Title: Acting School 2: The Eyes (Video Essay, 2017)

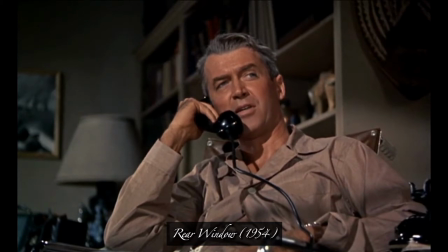8s
In cinema, the eyes are so important. In some instances, the eyes of a character are used as the motivation for a cut.
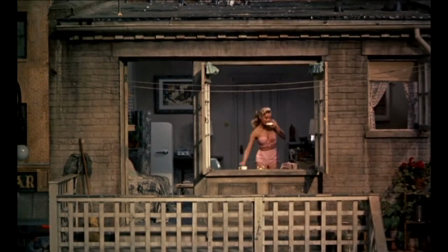16s
A character looks at something, and the filmmakers then reveal what they are looking at, as in this example from Hitchcock's Rear Window.
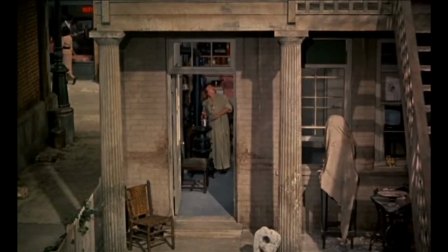23s
Indeed, Alfred Hitchcock was a master at using the eyes of an actor to construct his shots and cuts.
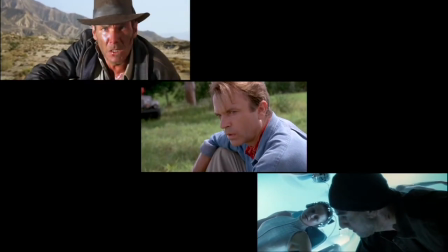29s
Spielberg is another master of this. His characters see something that we're then shown.
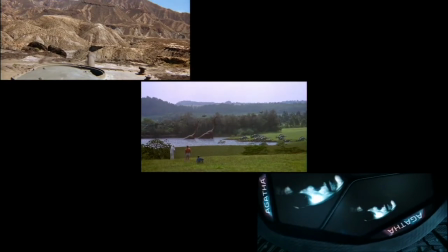34s
A cliff, a dinosaur, a murder.
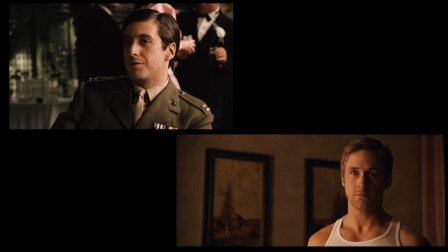39s
However, as this is an acting school video, we're going to discuss how the eyes can be used in performance to convey character, emotion, and also change.
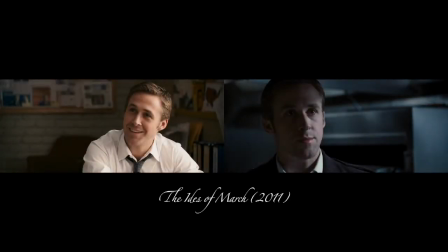47s
Now I know other parts of the face inform our view of a performance, but for the sake of this video, zone in on Gosling's eyes. Here are two scenes from the Ides of March. Gosling plays an idealistic press secretary called Stephen. On the left we have a scene from early on in the film. At this point there is a softness in his eyes and also a playfulness.
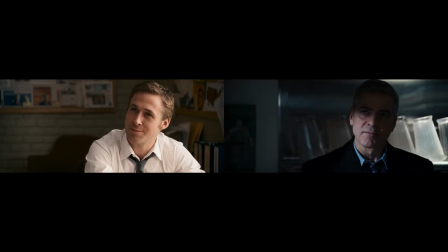66s
Then on the right we have a scene towards the end of the film. The character has recently found a woman dead and he's been fired from his job.
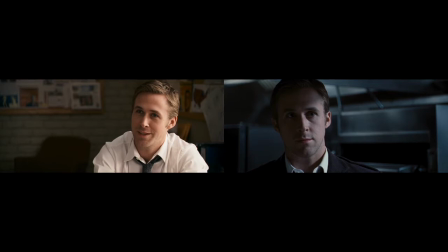73s
There is an intensity in his eyes.
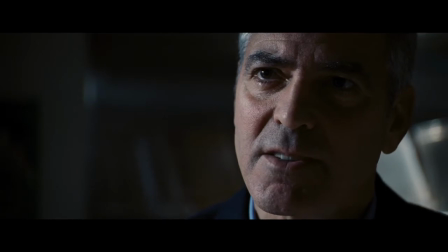80s There's no note.
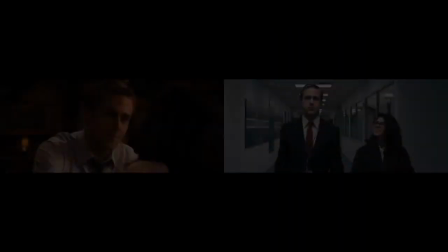85s It's your call, Governor.
Again, a scene from early on in the film and one towards the end.
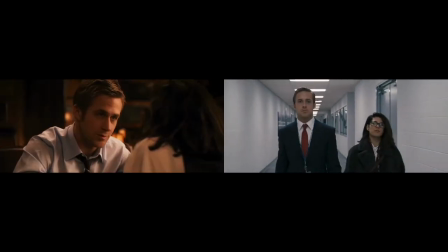92s
In both scenes, he's talking to a journalist played by Marissa Tomei. The two clips reveal the transformation of this character.
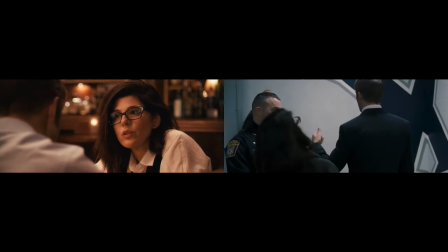99s
On the left, again, his eyes look soft and innocent. He's very playful. On the right, a man who looks dead inside. You can track the character's journey, his arc, simply through Gosling's eyes.
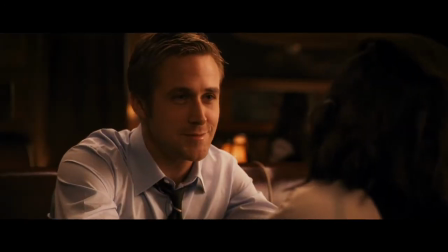113s
Each moment, thought and emotion is so clear because of the precise nature of how he acts with his eyes.
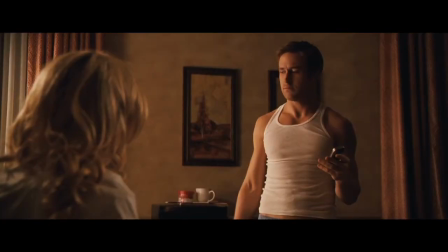120s
Which is why you can get a sense of how Stephen feels, what he's thinking moment to moment, even when the clips are played without sound.
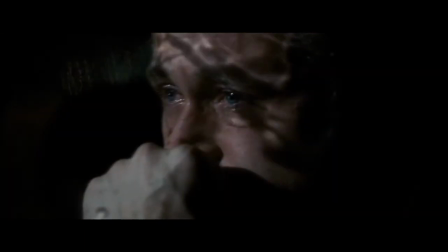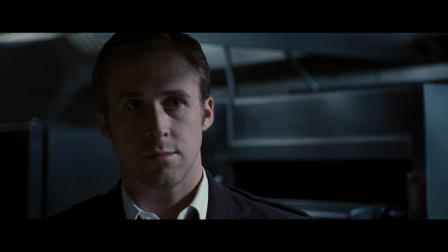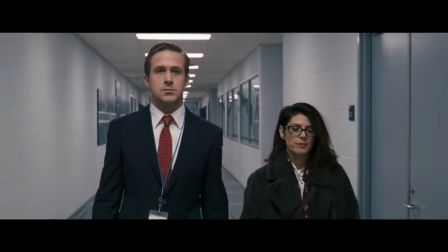142s
Go through the film in your own time and watch how Gosling conveys the change in Stephen simply through his eyes.
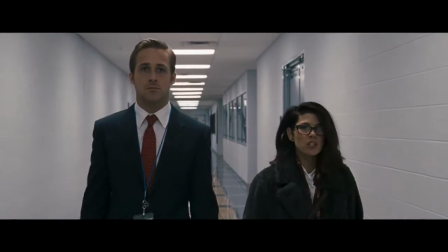149s
It's a masterclass.
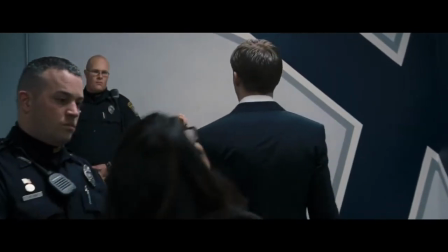150s
By the end of the film, the character's idealism is gone and a ruthless man remains, which reminds me of another character from cinema history.
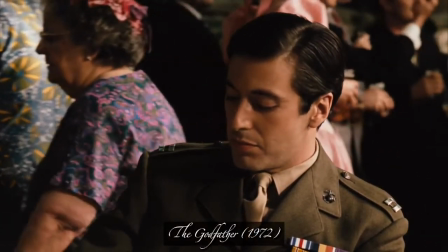159s
Let's look at Al Pacino in The Godfather. Pacino's performance as Michael Corleone is one of my all-time favourites.
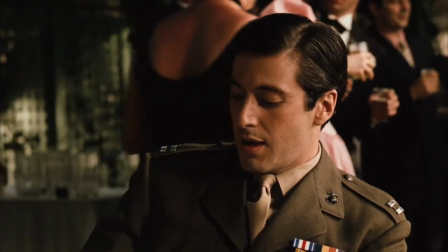166s
This moment is during the opening of the film, at the wedding of Michael's sister. The scene is the hook, the moment that grabs us.
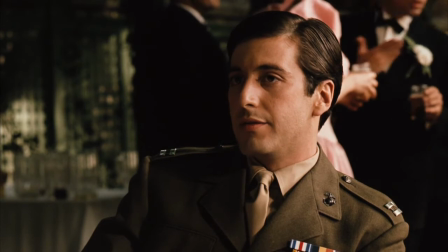173s
A famous family friend sings to the bride, as Michael sits with Kay, his new girlfriend.
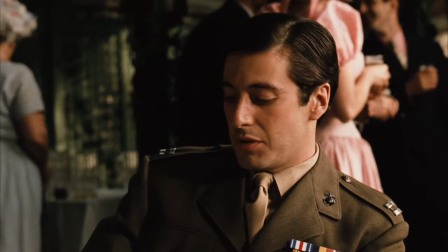179s
Michael informs Kay that his father was involved in helping the singer on his road to success.
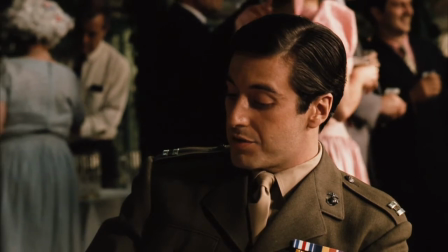183s
Now at the start of the film, Michael is completely against his father's way of making money. He doesn't want to be involved in the family business of organised crime.
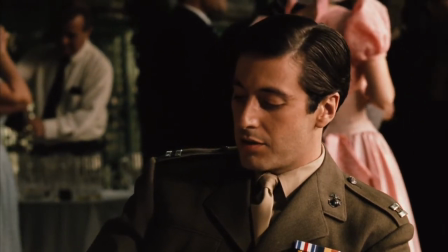190s
Watch how Pacino conveys Michael's views through his eyes. In this scene he hardly makes eye contact with Kay.
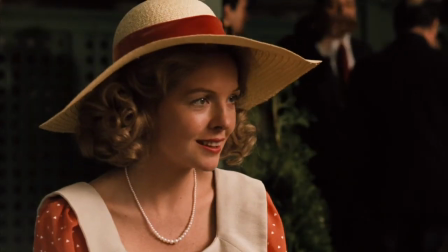197s
When he does, it's very brief and mostly side glances. Michael is uncomfortable in discussing his father's business.
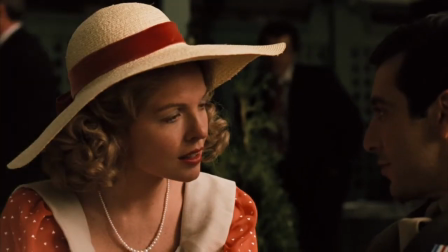203s
Indeed, throughout this entire sequence, he only looks at Kay 10 times.
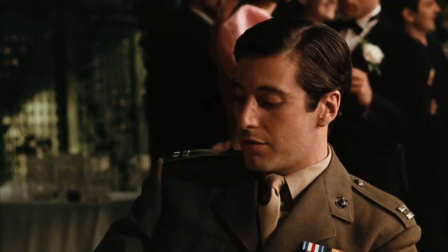208s Luca Brazzi held a gun to his head, and my father assured him that either his brains or his signature would be on the contract.
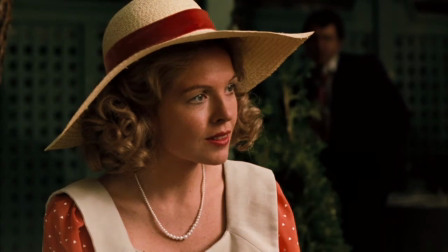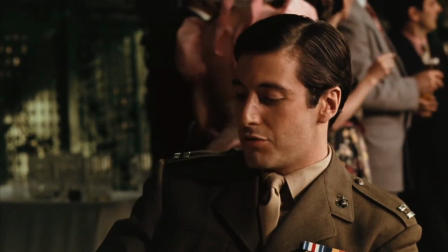221s That's a true story.
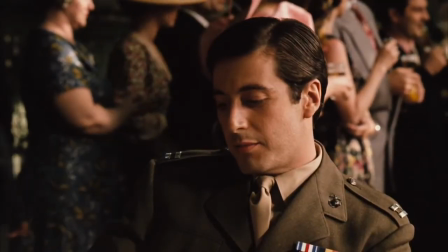226s That's my family, Kay. It's not me.
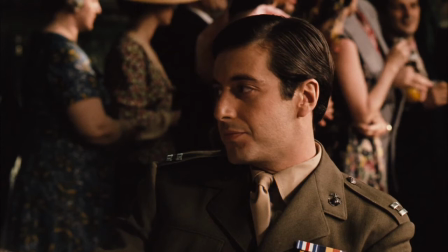231s
And we're hooked. We know this will be the tragic tale of one man's fall, destined to repeat the sins of the father.
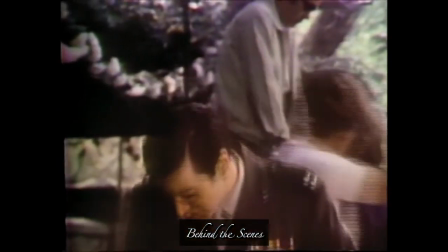238s
Interestingly, Pacino was almost sacked from The Godfather, as the studio didn't think he was very good, as detailed by Pacino himself.
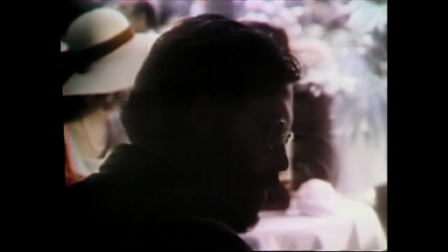246s They kept saying, well, when is he going to do something?
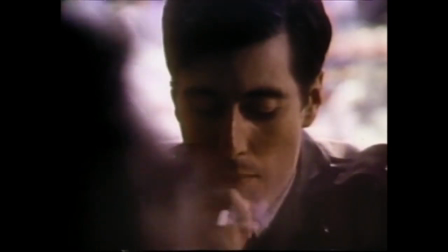251s While we were shooting, there were hints coming back to me that I wasn't wanted.